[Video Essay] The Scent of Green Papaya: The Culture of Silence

Language of cinema is something that happens when you go from one shot to another.
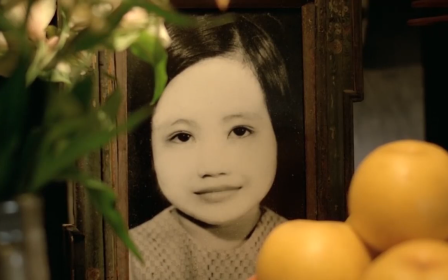[0:07]
If you are going from one shot to another and it has nothing to do with storytelling, then it has something else. And this is something that you can only have in movies.
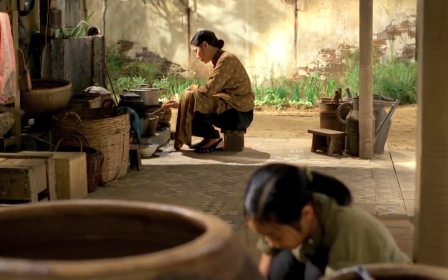[0:26]
This is a typical example of how the director put two shots together to write meaning without saying anything.
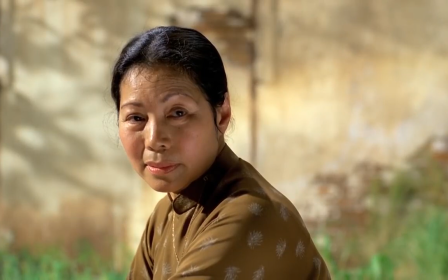[0:35]
Not only Moo reminds her the death of her daughter,
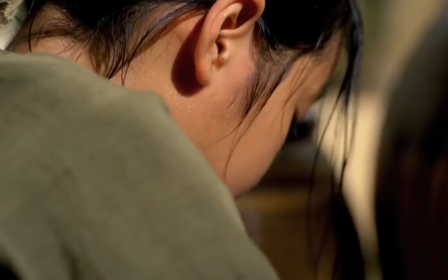[0:39]
but it also can be understood that she is sympathizing for the next generation of women in the Vietnamese society.
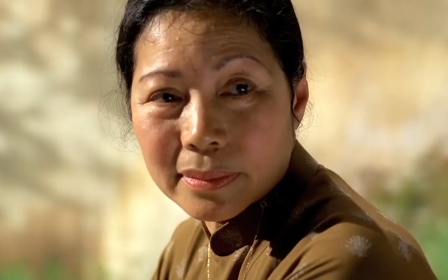[0:49]
In a symbolic way, this movie is very violent.
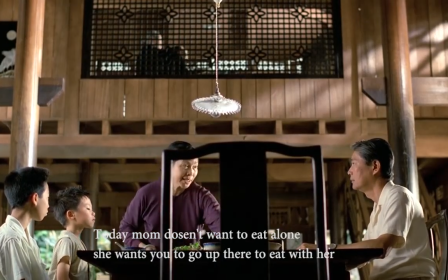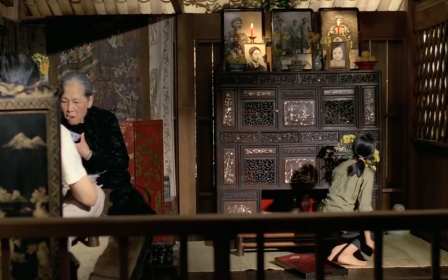[1:00]
The cat violence that is even more painful than the physical one.
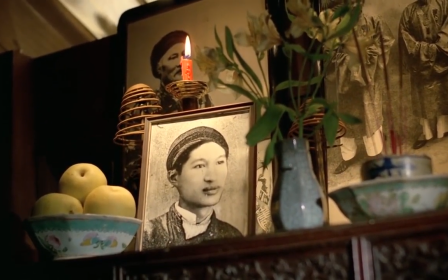[1:06]
The son acts as the reminder of the replacement of her husband.
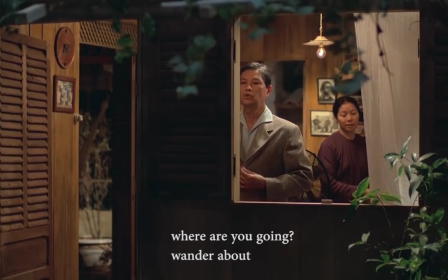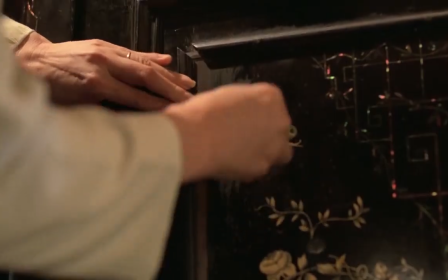[1:18]
The violence comes from the neglection of the one who caused the pain,
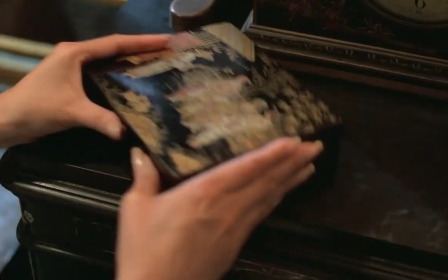[1:24]
or the fear of hurting someone's feelings by revealing the truth.
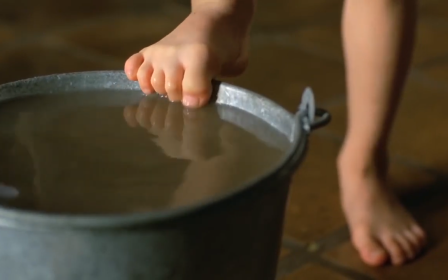[1:30]
This scared violence that requires a lot of spectacle to represent is nothing compared to this.
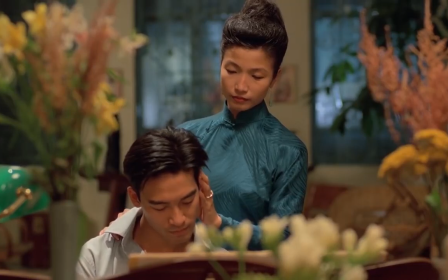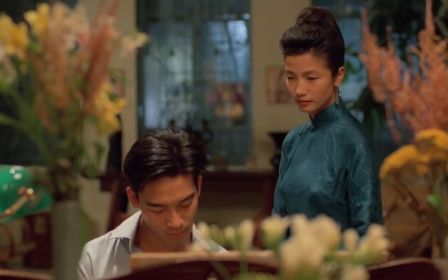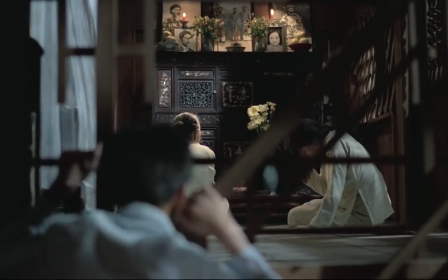[1:52]
One does not complain about one's suffering but keep it in private.
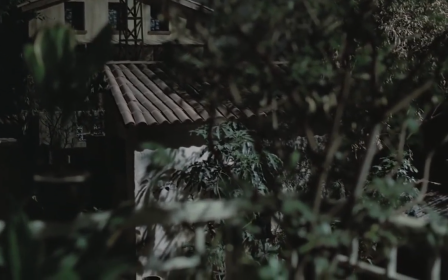[1:57]
The frame within the frame conversation gives us the privilege to pick in the character private moment.
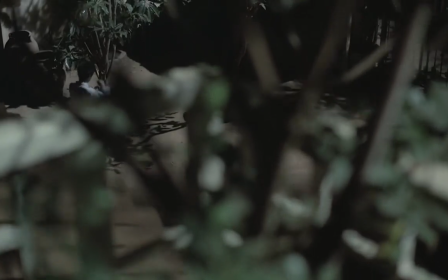[2:05]
This is the portray of how the traditional Vietnamese people handle their emotion by
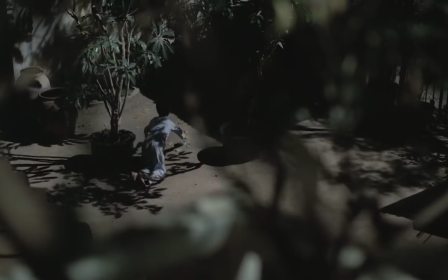[2:11]
not revealing the truth until it's revealed. You cannot go just from one shot to another only because you have a story to tell.
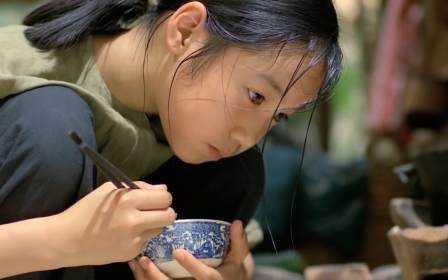[2:30]
The director doesn't say exactly what does this scene mean.
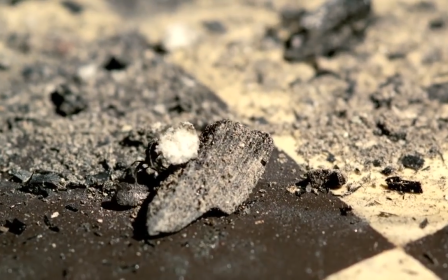[2:35]
The viewer is pulled out of the movie to think about the similarity between a life of a human
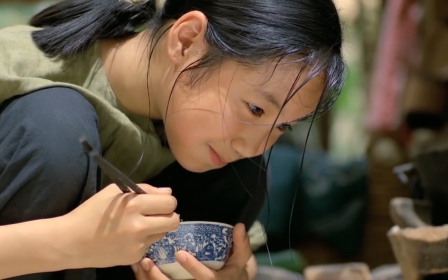[2:43]
and an ant. story no longer plays an important role in
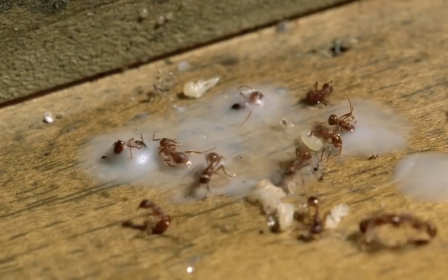[2:49]
the same cap image this has other meaning most
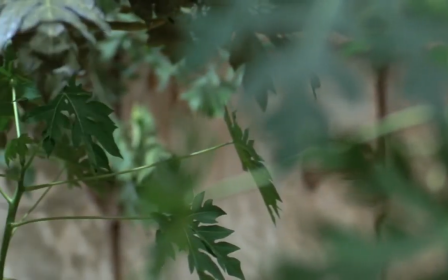[2:56]
of the symbols are the representations of men and women girls in the Vietnamese society
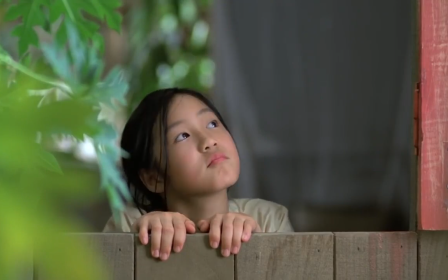[3:03]
already in the title of the movie the same means movie in Vietnamese the
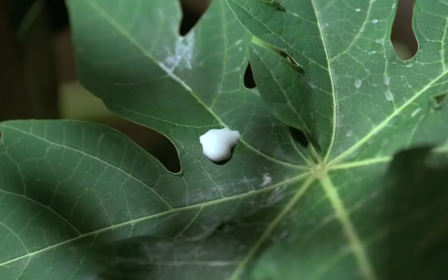[3:11]
name of the main character is the green papaya a symbol for the shape of women in the unrippin' form,
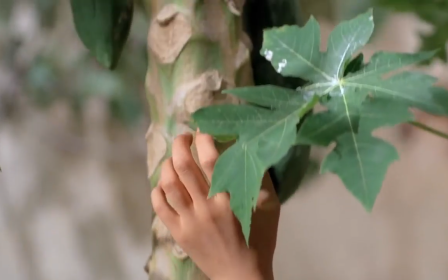[3:19]
women
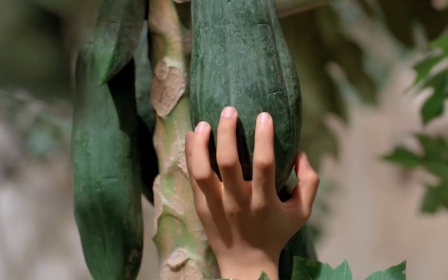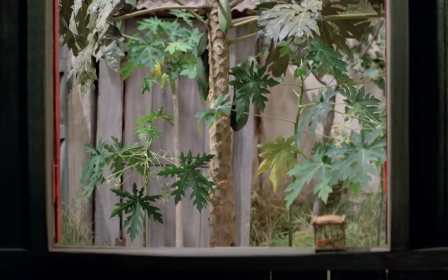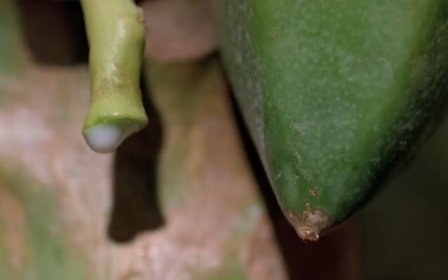[3:31]
that give birth and neutral the whole society with their white milk, only valuable in certain age.
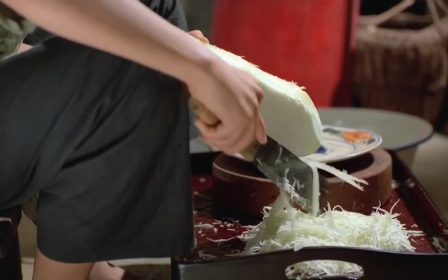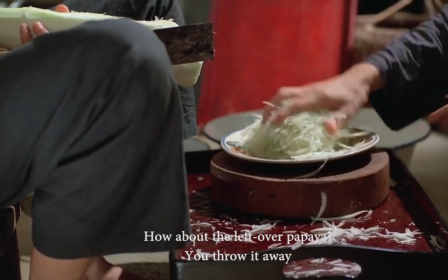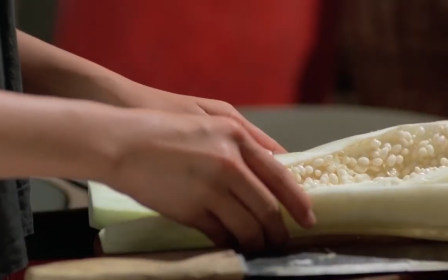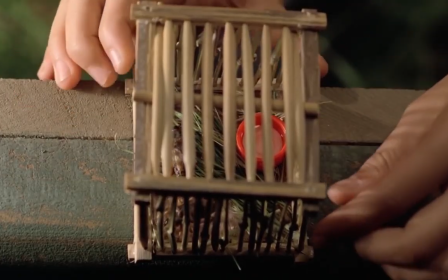[3:55]
Moo loves the nature around her, take care of it like an innocent child.